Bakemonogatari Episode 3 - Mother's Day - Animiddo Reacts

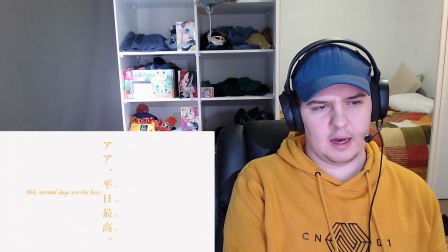49:13 I lose my cool and I get restless. Ah, normal days are the best. He doesn't like the difference.
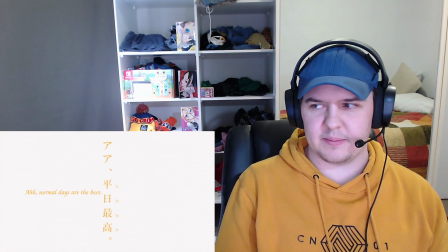49:19 He doesn't like the big event that they put on for Mother's Day. It makes him feel a little bit uneasy.
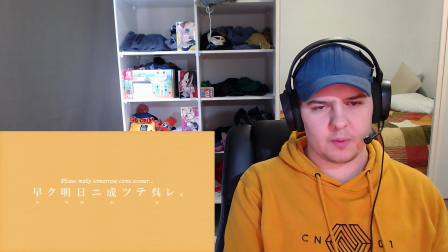49:25 Please make tomorrow come sooner.
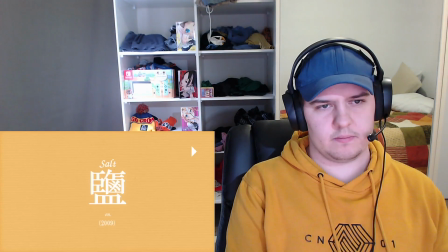49:27 It's only thanks to this subtle condition salt, oven salt, oven salt, that the episode with the snail had started.
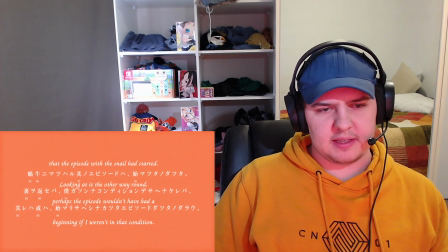49:37 Looking at it the other way around, perhaps the episode wouldn't have had a beginning if it weren't for that condition.
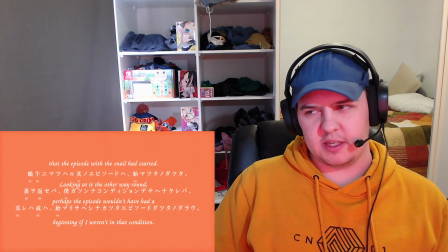49:47 Like, I think a commenter said that I don't need to read all of these. I'm going to continue to do it because I want the full experience,
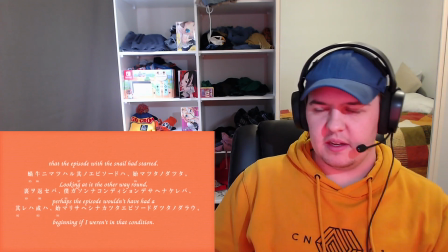49:54 but yeah, this is kind of just a little bit of background to the episode at hand.
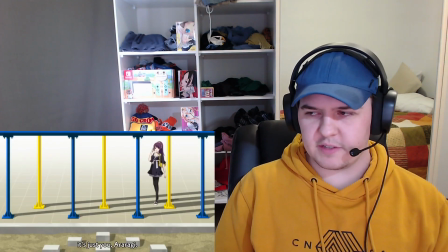50:01 Okay. I thought somebody had left a dead dog here, but it's just you, Araragi. She showed up in a cute new outfit to tease him and she's going to do it for like a good 15 minutes so buckle in.
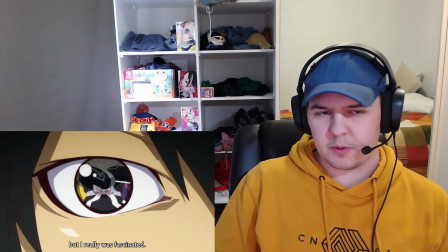50:14 I think this frame here is pretty well constructed so you've got both so you've got the eye then you've got Senjogahara in the eye and then you've got the heart in the center of the eye.
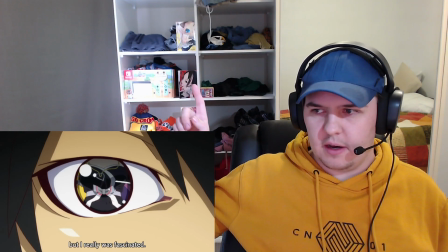50:27 It's kind of like where is it kind of like that there they've got hearts in their eyes a lot um but yeah just good framing
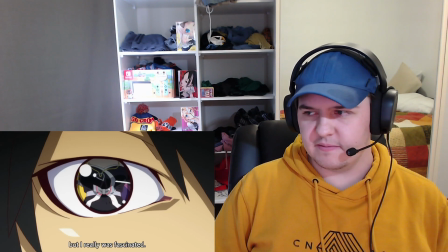50:35 makes it clear what what he's talking about when he says that he was fascinated whether it's physical or emotional you be the judge
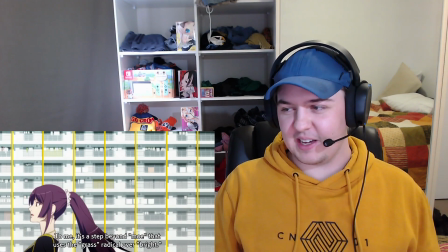50:45 if somebody that understands japanese could tell me what this means i've read it a couple times now and i just i don't i completely over my head
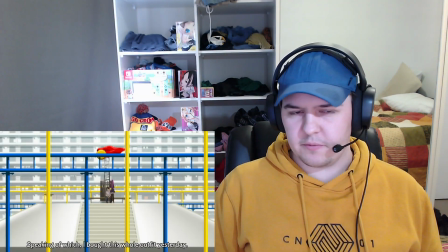50:54 this outfit is very different from what she was wearing before true both colors wise and styles wise i would say uh it's almost like she's a brand new person after she got her weight back kind of a nice little uh
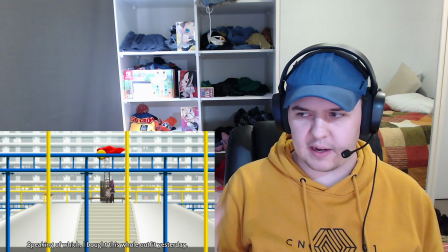51:08 both detail in the character writing and the animation that's
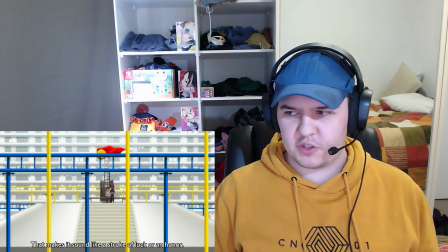51:13 kind of linked it's nice she bought the outfit to show it to him first i think there's some truth to this i think that she actually did but she's
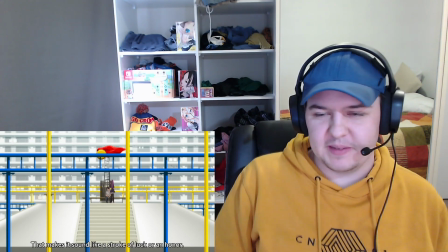51:23 also trying to get a reaction out of him and it kind of works by the end i think
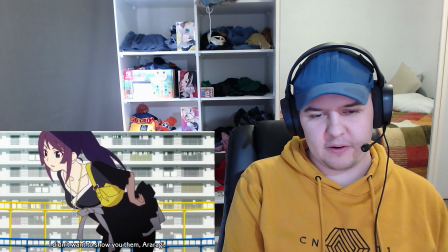51:27 i didn't want to show you them araragi i wanted you to see them
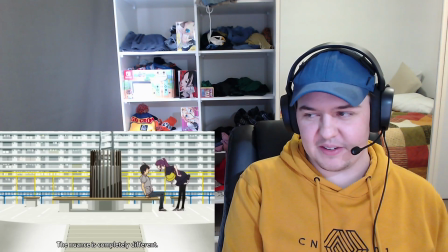51:32 the nuance is completely different i think we understand the nuance
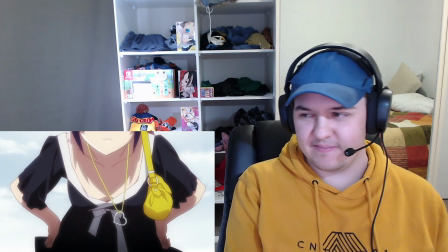51:37 a little bit i i hope we do this used to
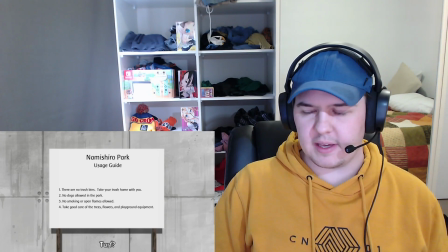51:41 be senja gahara's turf hence why she knows the area and can tell hachikuji later about certain things maybe it gives why was senja gahara out and about.
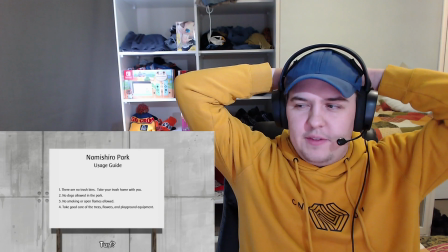51:54 How did she know that Araragi was there to show off the outfit? Interesting.
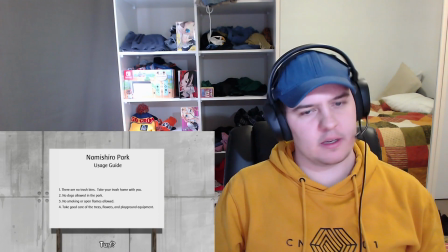52:01 Okay. A few things to consider, I think. Was she stalking him?
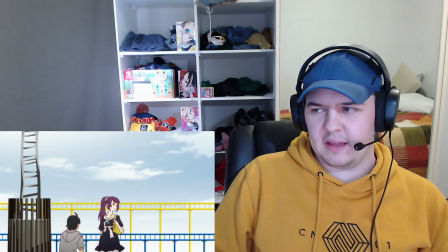52:06 Potentially. She used to live here and then it all changed. Okay. But she's not too sentimental about it.
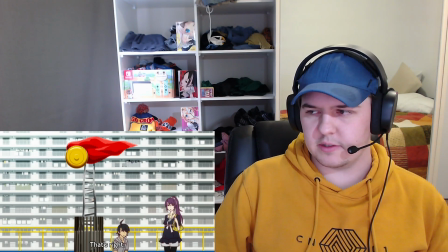52:13 Yeah, they're kind of lamenting the passage of time and what it does to the places of your childhood and that kind of thing it's all kind of linking back to this this childhood younger family connection type theme that they've got going on in this episode
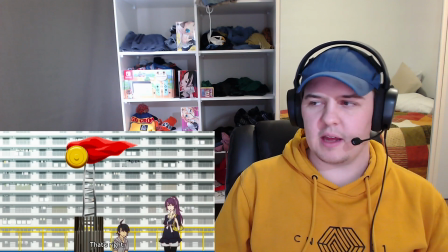52:32 I think eventually Hachikuchi's thing is going to have something to do with her parents as well, that would be my little prediction
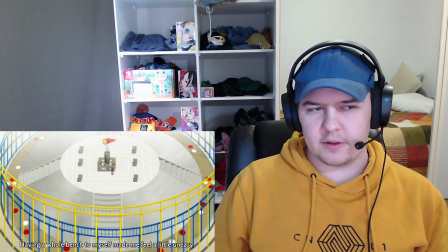52:40 it's definitely reinforced by the childish imagery that we see a lot in this episode of the playground and
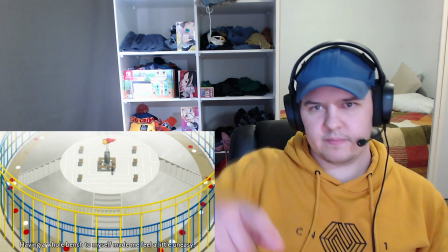52:47 the park that he's in Even the colours here And the rotunda,
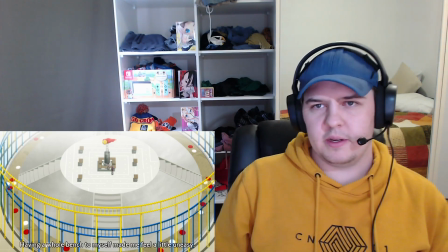52:52 I guess you would call it That they've got going on For some reason It evokes childhood in me It makes me think about
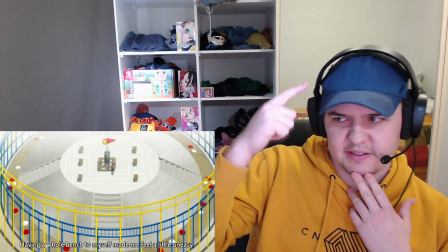53:02 When I was very young I'm kind of I kind of got the same colour scheme going on With my hat and my
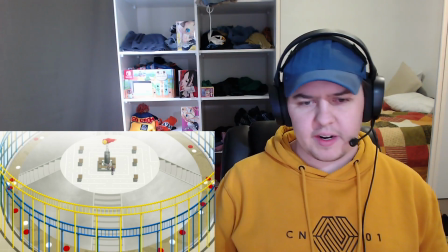53:08 And my jumper as well Yeah, I just found it interesting That in this episode that's all about family And,
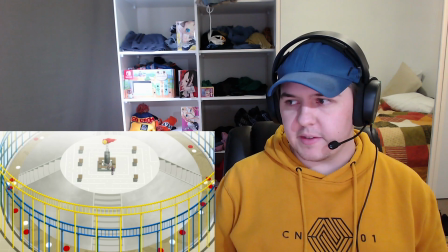53:15 you know, connections And Mother's Day and childhood and all these things.